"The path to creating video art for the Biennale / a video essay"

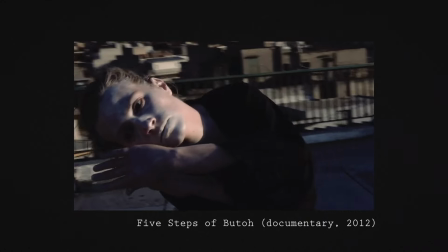4:28 In my artistic career, I use a lot of the human body and dance.
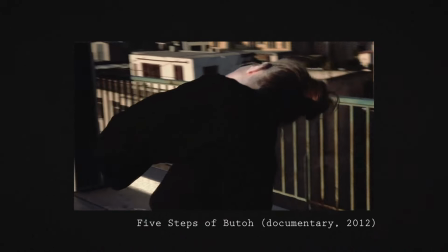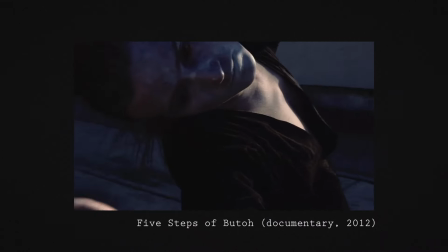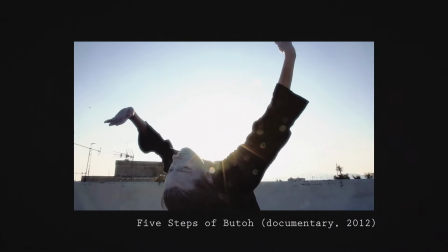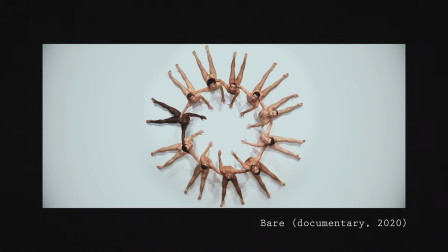4:47 A male body and nudity are often my inspiration.
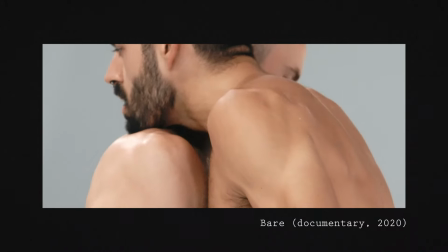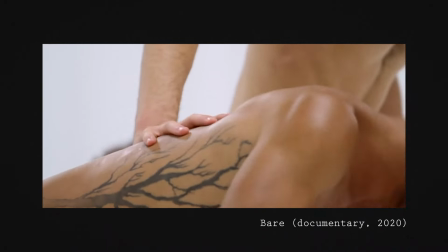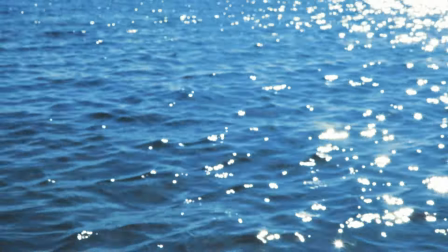5:08 It feels very organic to include it into this work.
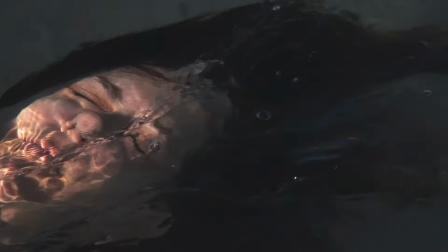5:14 So, we went to find a model to participate, and we were lucky to find one.
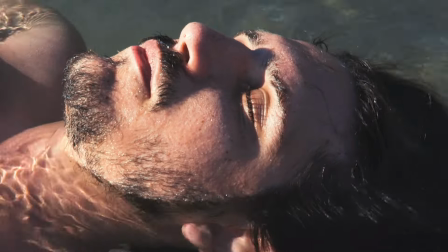5:22 For me in Lido it was important to include someone who comes originally from the island, who has roots and connection to the land.
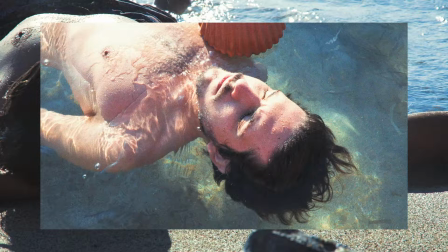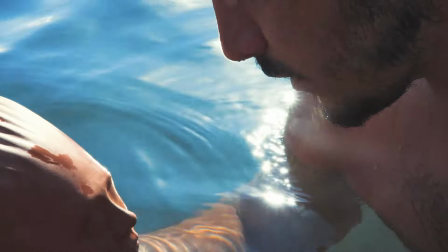5:37 Starting from there, we thought of the video art that will reveal a moment when the seashell and human body merge
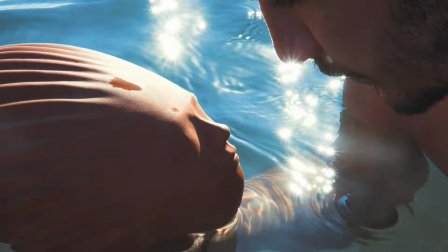5:45 into one to reveal the process of initiation of the transformation of one being into another.
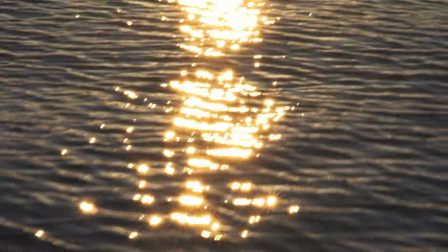5:56 For this shooting we went several days early in the morning to a
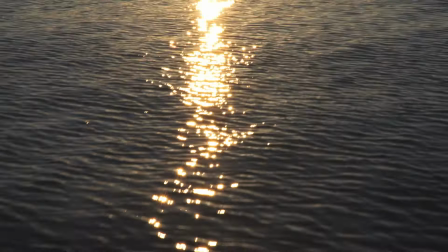6:01 hidden beach that could only be reached on foot or by the boat.
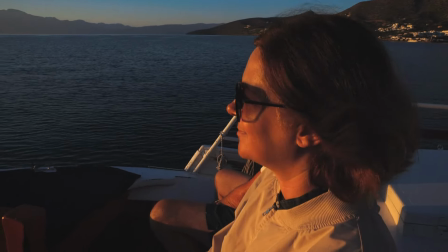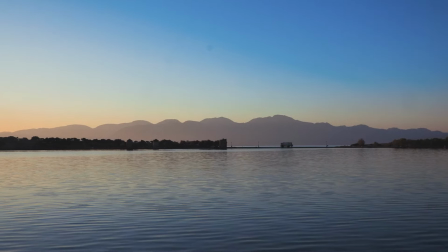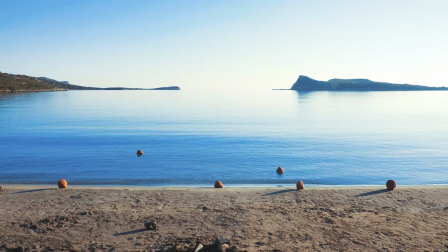6:19 We ask ourselves the question In which way the seashell and a human body comes together?
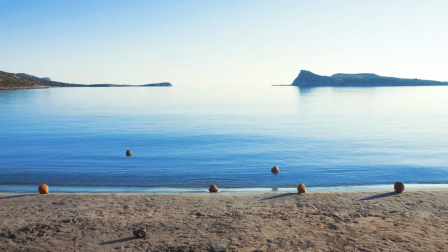6:28 Metalaxis means a mutation, a metamorphism.
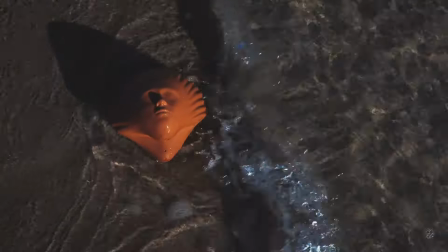6:35 In an era of climate change, human evolution will be affected by it.
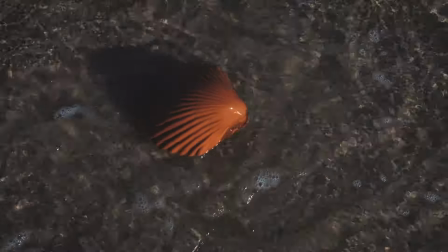6:43 Raising sea level will change the usual habitat.
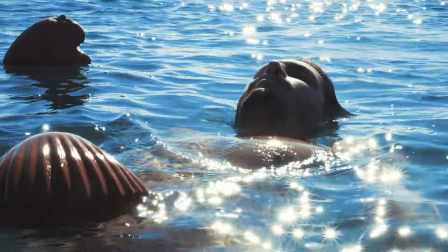6:48 The transformation of the human body into a seashell is evidence of the process of change.
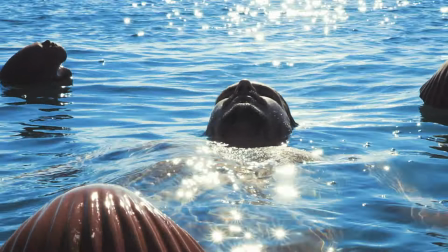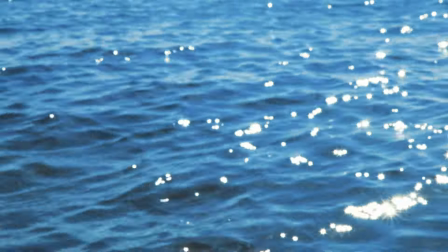6:59 Human evolution did not set as its goal to survive, adapt, kill or anything else.
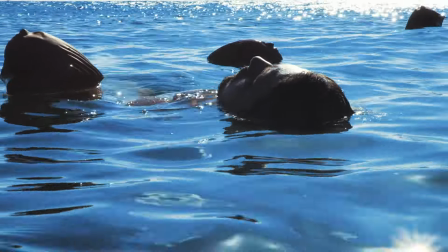7:06 These are all tasks that contribute to one goal, passing on copies of the genes to the next generation.
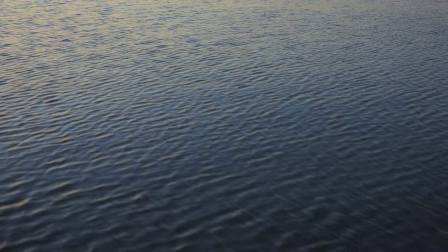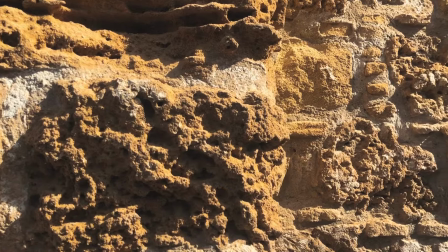7:22 In 2023 we released Mithalaxis as part of the third edition of the LARNA KBINALI,
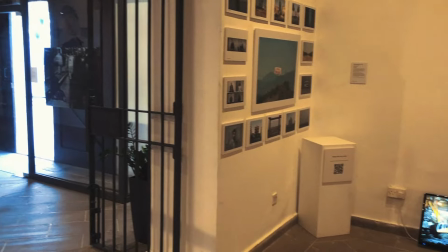7:28 the biggest and most popular international art and culture event in Cyprus.
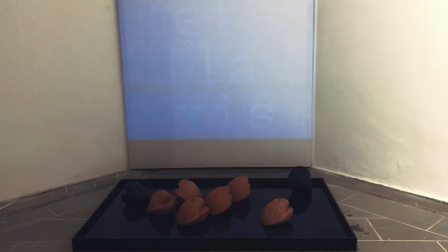7:36 Our work was exposed in a municipal art gallery, which was located in the heart of the city,
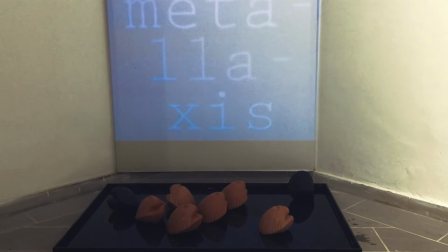7:43 in an old colonial building built in 1881.
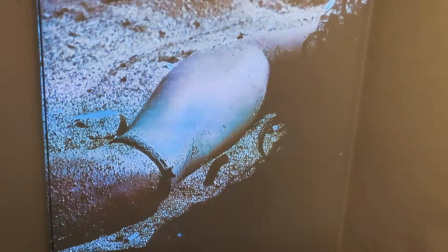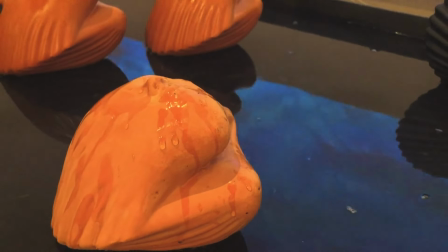7:56 So here I am again, asking the same question. What is it to create a piece of art?
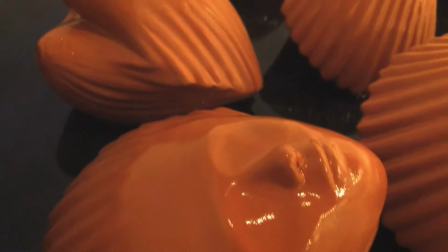8:05 And you know what? I have no answer. I only can suggest for you to try it yourself.